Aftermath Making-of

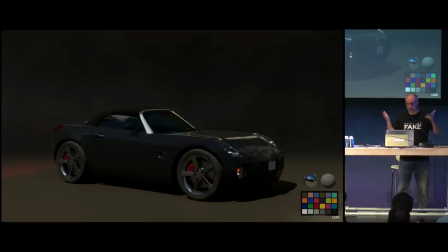(12:00)
It's called compositing. so you can do all your reflections and everything you output the glossy part and in comp they can use a crypto mat to just isolate like the the body the paint job not the paint job but the painted parts and blurred them to try to match the plate because sometimes
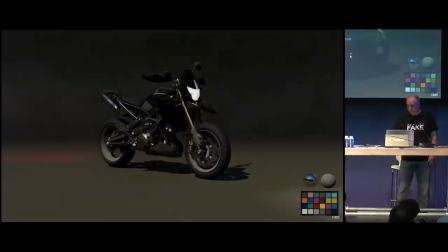(12:17)
we would have the real cars and the CG cars together so they had to match so motorcycle we have a drone here we We bought the drone,
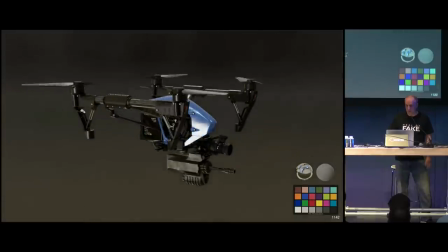(12:26)
we just added the gun under it, you can shoot, bang, bang, bang. This movie is like a Die Hard on a Bridge.
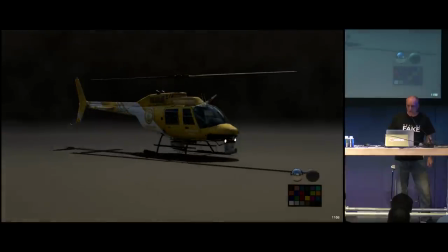(12:34)
So, yeah, it is. That's how it was sold. It's Die Hard on a Bridge. So, like this police truck here, you can see there's some dirt on the side.
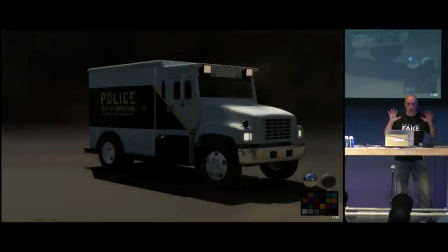(12:42)
We took pictures of the real truck and we just mapped it on the side to make sure that we have the same dirt.
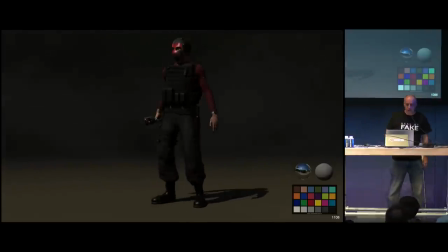(12:50)
The characters, we had some CG characters for CG takeovers. They look kind of game-ish, you know, video game-ish. That's because usually they are like far away and in the dark and the fog and everything,
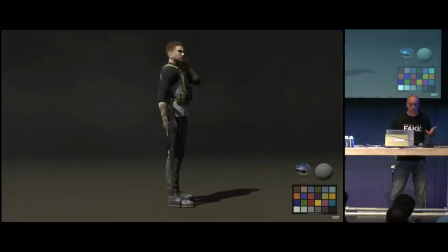(13:03)
we don't see all the details so we're not going to waste time doing stuff that we don't need to see. This one is the main character, this guy has more details on him.
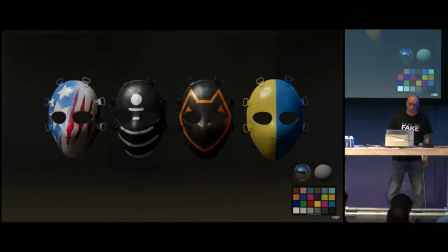(13:13)
And the bad guys, they all had masks. So they're all the same mask, just different paint job.
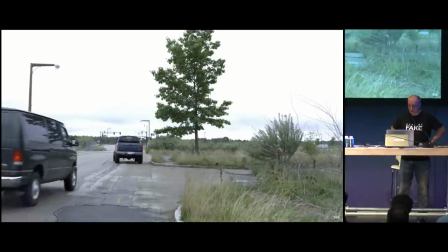(13:21)
Okay, let's start with some shots. so this is a very boring shot here you can see there's a little bush right there here
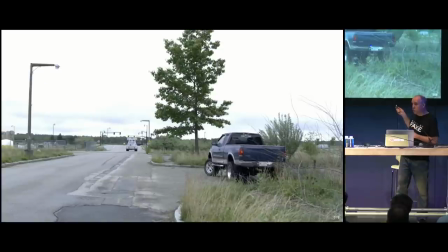(13:29)
and I don't really need my laser pointer but I just wanted to show off that it's blue and not green and red so yeah no but what I want to show you is that there are little branches here you will see they removed that bush but they kept the branch just to keep the depth and everything
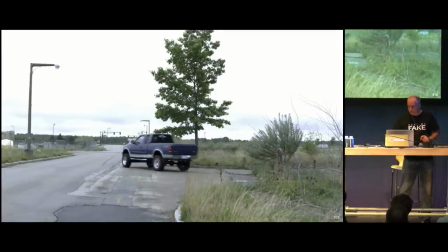(13:44)
so they just wrote all these little branches so this is what we did with it so we added the Tobin Bridge board,
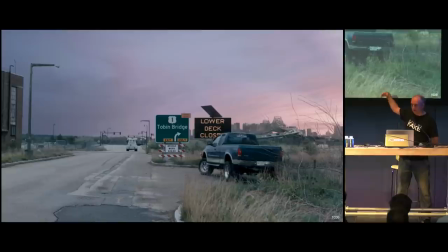(13:52)
there's a building on the left, and the bridge in the back in the city. And you see the bush is gone, but the little branches are still there.
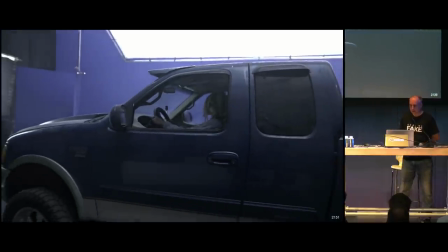(14:00)
Then we'll get into something more complicated. This shot was obviously shot in a studio.
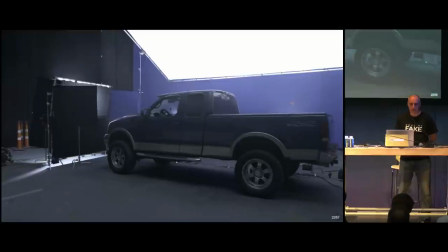(14:04)
You can see the crew and the panels reflecting on the car, so there's no way we could keep the pickup truck.
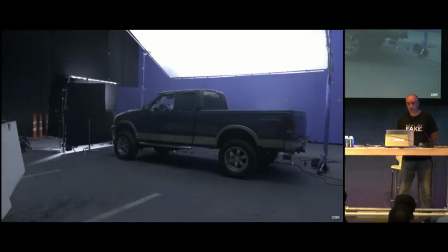(14:09)
We had to change the entire thing, and the shot is actually much longer than this, so we needed to elongate it. So we had to track the shot and then continue, extend the camera to make it longer.
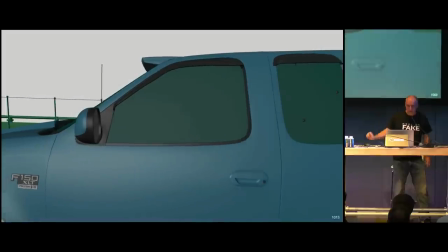(14:20)
This is the layout.
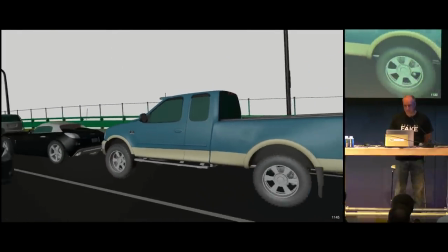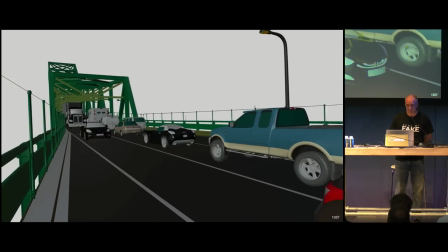(14:31)
I'm not going to show you 600 shots like this, don't worry. This is the light pass.
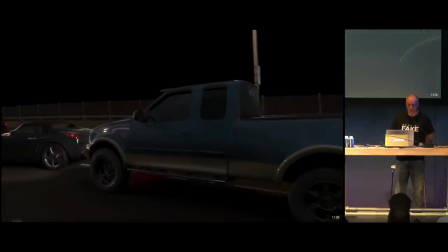(14:38)
And if you look at it, it doesn't look that realistic. I mean, it looks OK, but it's not photo real.
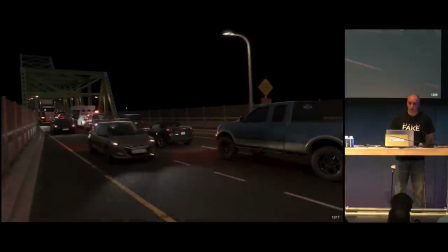(14:45)
But it's OK, because compositing is your friend. And when you do CG shots, 50% of the shot is compositing, 50% is CG.
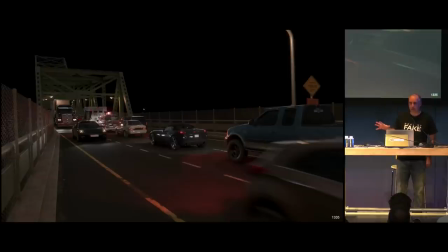(14:53)
You will never get something that looks photoreal straight from CG, compositing changes everything and this is what I mean.
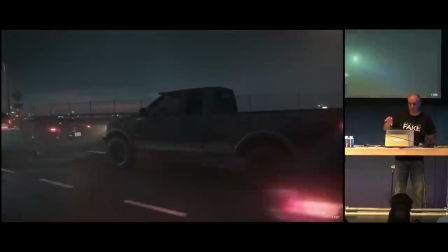(15:01)
And this, you know I told you about the drone shot that we did in the background, we did it at different time of day so that we could have, like, this is just before it becomes completely dark.
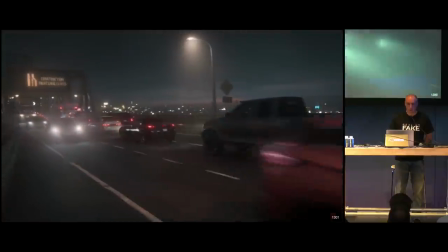(15:10)
And now we have the fog.
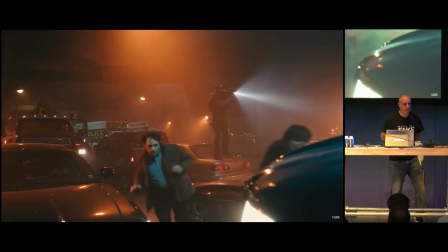(15:14)
So this is a shot in the studio, it doesn't have any VFX in it, I just wanted to show you how much fog they put when they shot it.
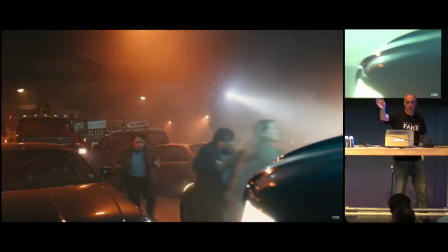(15:21)
So it's a way for them to just, okay, we don't need to do the blue screen on this one. We're going to save money.
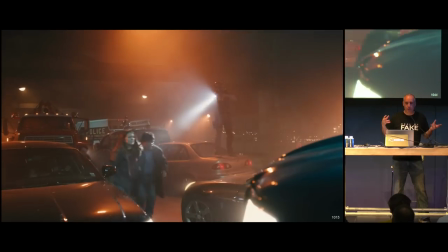(15:26)
We're just going to put a lot of fog, but not all the shots were equal because it's a fog machine. So sometimes you have a lot of fog, sometimes you don't have enough.
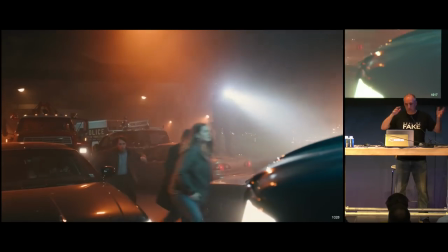(15:33)
So we had to adjust for every shot to have a continuity that would work.
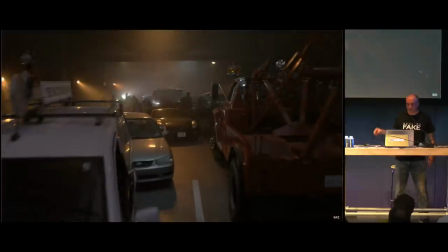(15:37)
And we had some shots like this also where the car lights are off, but they're supposed to be on.
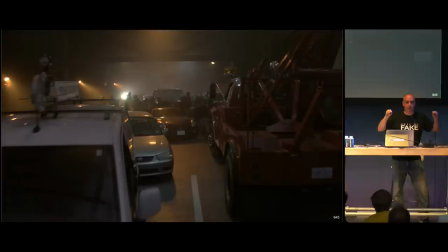(15:43)
So we add like the first day they shot, all the lights were off and And then they were on for the rest, so we had to turn them on.
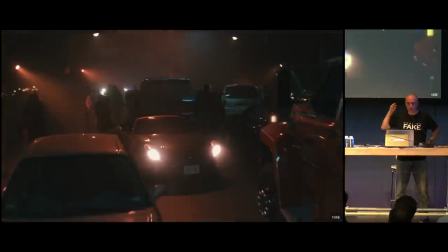(15:50)
And that was not done in CG, actually it's just done in comp, but we needed to track the car and add a little fog in it and, you know, cloudy stuff.
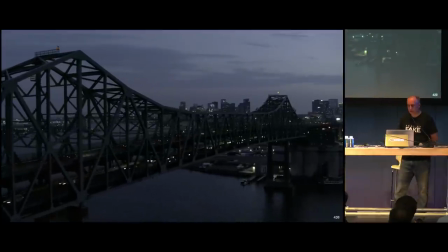(16:00)
That's a typical shot that we had here. So it's a drone shot.